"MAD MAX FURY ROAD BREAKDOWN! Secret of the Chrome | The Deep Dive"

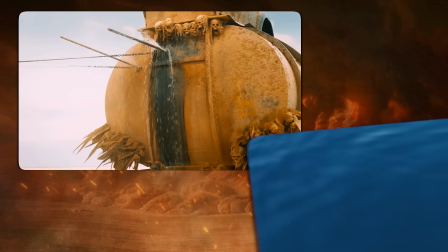31:53 according to sound designer mark mangini the war rig is meant to be Moby Dick Joe is the doomed Captain Ahab so these sounds of the rig
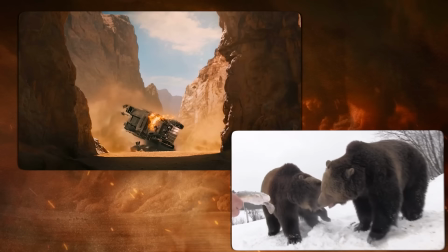32:01 were layered with whale calls and the spraying milk was mixed in with the sound of whale blowholes and when the rig is later destroyed mangini used slowdown
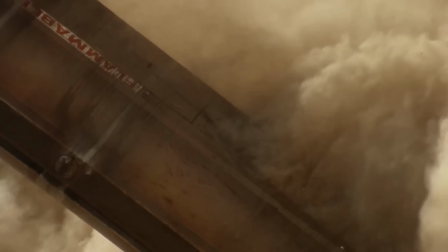32:08 bear growls to make it sound like an animal wheezing its final breaths this whole idea came actually from Steven Spielberg's duel in which he characterized the death of the
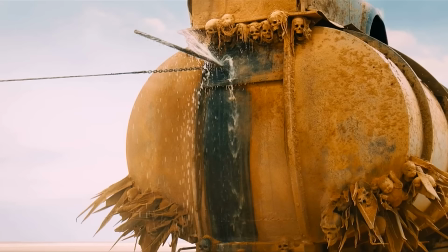32:16 truck by mixing in its wreck sounds with animal sounds and really the whole way they're trying to anchor this war rig and slow it down is like the men in Spielberg's jaws trying to slow the shark with barrels fired by harpoon and as soon as max clears this obstacle the harpoons
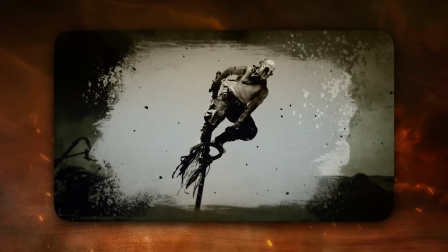32:32 we get only a second to catch our breath before the next wave comes in the pole cats George Miller pitched these early on after seeing street
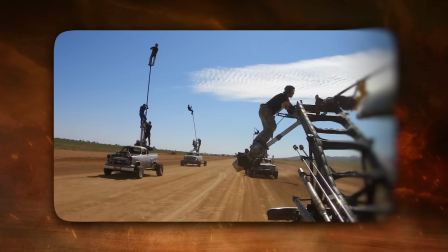32:39 performers and he wasn't really sure how this could be done safely without VFX but Guy Norris brought in Steven Bland from Cirque du Soleil and they use
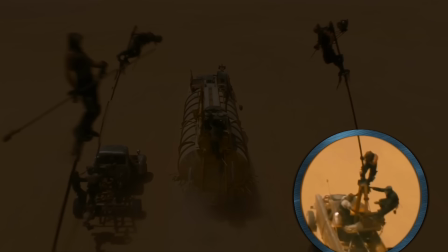32:46 actual poles that were strong and flexible enough using a counterweight at the base of the poles and they actually show these counterweight operators at the base of every pole in the car so by showing the work Miller lets us know that there is real weight to these and thus real danger
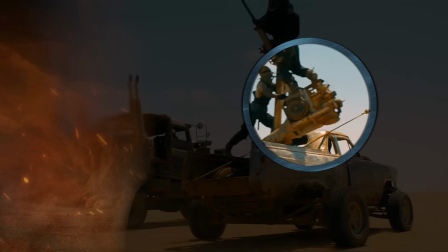33:00 and I love how we can see that they actually dress up the counterweight as an engine part the editing in this section is just incredible and at one
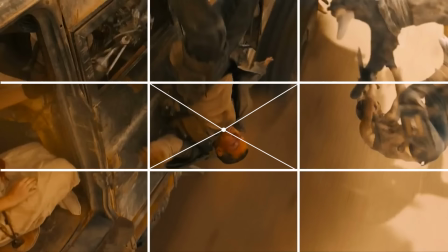33:06 point max falls and again more great center framed action cutting furiosa catches them with her prosthetic arm in the center
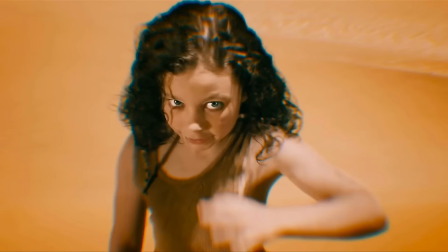33:12 she pays the price of that by taking a horrendous blow again in the center from the same archer who had plugged that arrow in Max's hand.
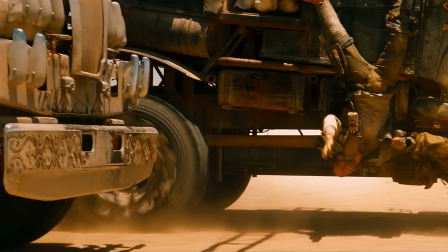33:18 Then an insane stunt I don't understand the physics of from the undercarriage Nux kicks Max into the people eaters limo like he kind of flies up on it. Now at this point Max is behind the wheel in a different vehicle. He could make his escape but he realizes Furiosa is hurt hurt bad because she saved him.
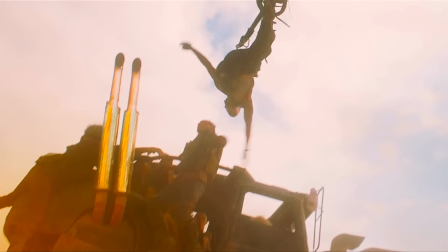33:34 So he leaps back onto the rig and he pays a price for it. He's snatched by the polecat and he comes within inches of the ground but he releases the polecat, leading to, I think, another favorite shot of this movie.
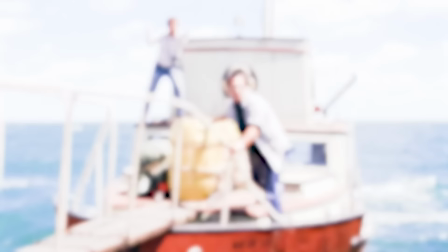33:44 The fuel truck explodes in the background, and Max swings in the foreground. Like Richard Dreyfuss in Jaws, he needs something for scale, and Max is what we have for scale.
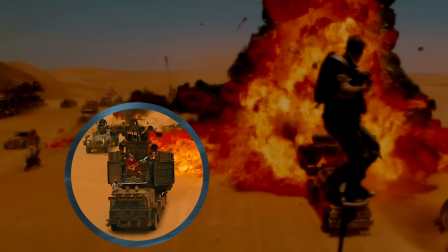33:52 It looks so glorious, and we can actually see the doof wagon in the shot, too, and in the background left,
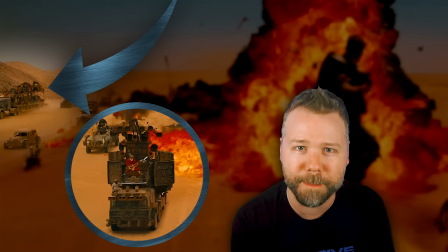33:58 you can see how Joe's crew has been recovering all of their damaged vehicles and taking them with them.
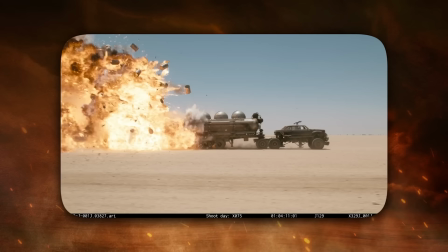34:02 It's all here in the shot, and it's awesome. Now, this truck was remote-controlled and detonated practically with over 1,000 liters of petrol and homemade explosive initiator.
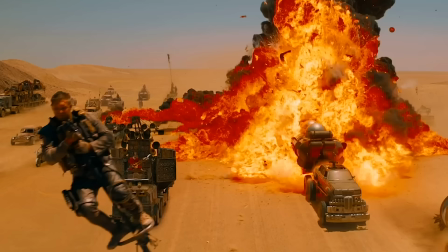34:11 So it's a real explosion. They just composited separately the polecat stunt in the foreground.
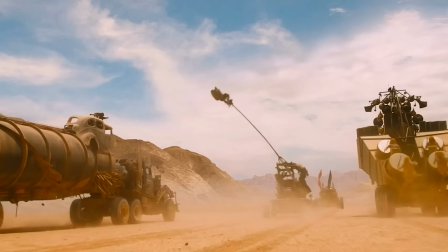34:15 But compositing the doof wagon in this shot was very important because of course we next see Max polecatting onto that because nothing in this movie is just set dressing.
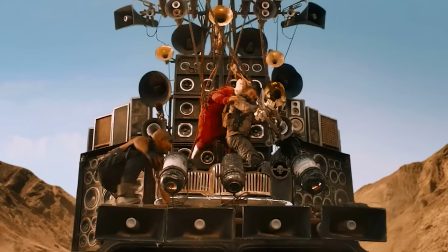34:23 It all gets used as a functional stage for some of the action. Max uses this double necked guitar to whack the war boy.
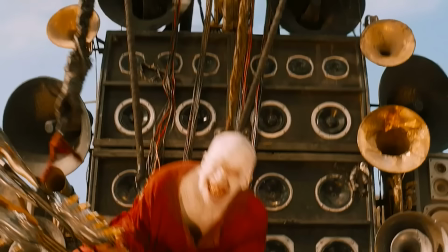34:29 And after Max jabs the guitarist, the guitar slings back into his hands and he just smiles and keeps playing. I love it. Now for the next three minutes it's just a perfectly storyboarded and cut sequence of action and reaction cause and effect collaboration between the
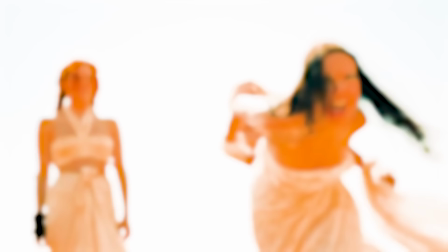34:42 characters all of it perfectly centered like cheeto the fragile surrenders herself and we're worried because we saw her try to give up earlier but here it's really just a tactic
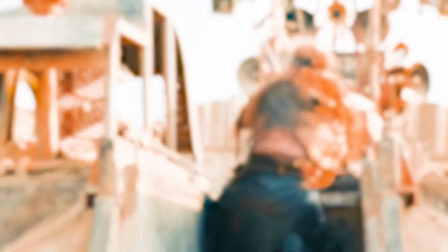34:50 from her to use her fragile status and reputation to help furiosa get into joe's cab every character in this movie has an arc the buvelina gives max an
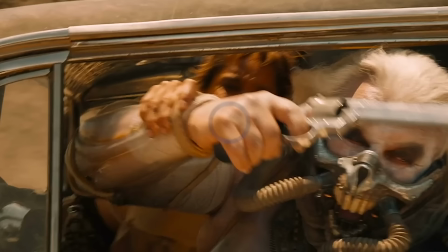34:58 assist shooting out rictus's oxygen tank which max then uses to pummel him toast pulls back joe's revolver and Furiosa uses that opening to hook his
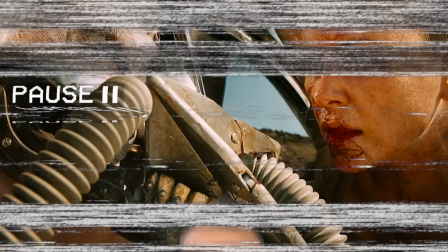35:06 mask with this harpoon, saying, Remember me. Now we can't show the pole. It's too bloody.
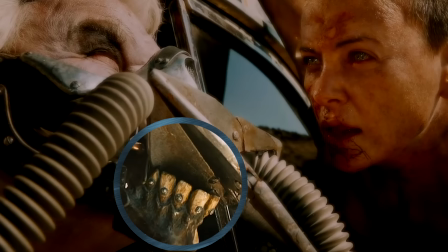35:11 YouTube will get mad at us. But the detail I love about it is that the harpoon hooks on the open mouth of Joe's mask.
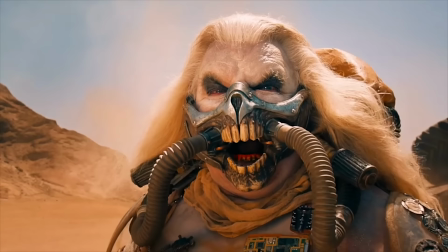35:16 So this mask that's normally closed, that was only open for one scene when Joe screamed over Angharad, is now open for just this one second to give Furiosa an opening to pull this awesome move.
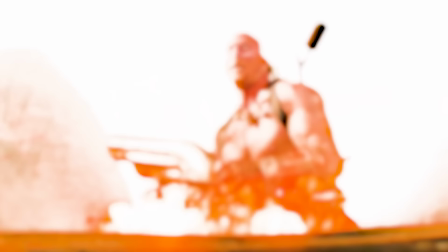35:27 But it's not Joe as the ultimate threat. It's the stain of his progeny.
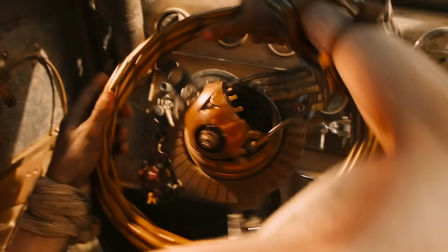35:30 So Rictus is the last villain they have to kill, which Nux does by pulling the sacrifice play and rolling the war rig right through that narrow canyon pass.
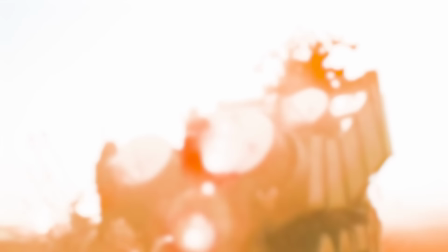35:38 Because of his half-life, he's not allowed to see the promised land. The Doof Wagon crashes behind, so even the sounds of Joe's drums aren't allowed to make it through.
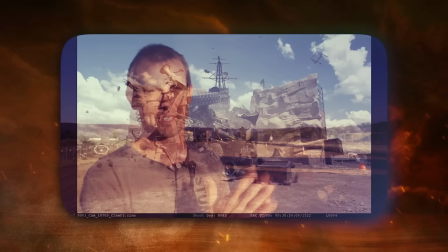35:46 All the instruments and the guitar fly at the camera! Other than the steering wheel and the guitar, all of these instruments were propelled practically in the shot.
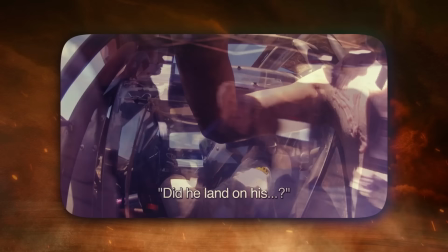35:52 The role was actually performed by stunt driver Lee Adamson, and in that cab with him was the dummy of Nux, and George Miller from Video Village had thought that this was actually Lee with his head shaved.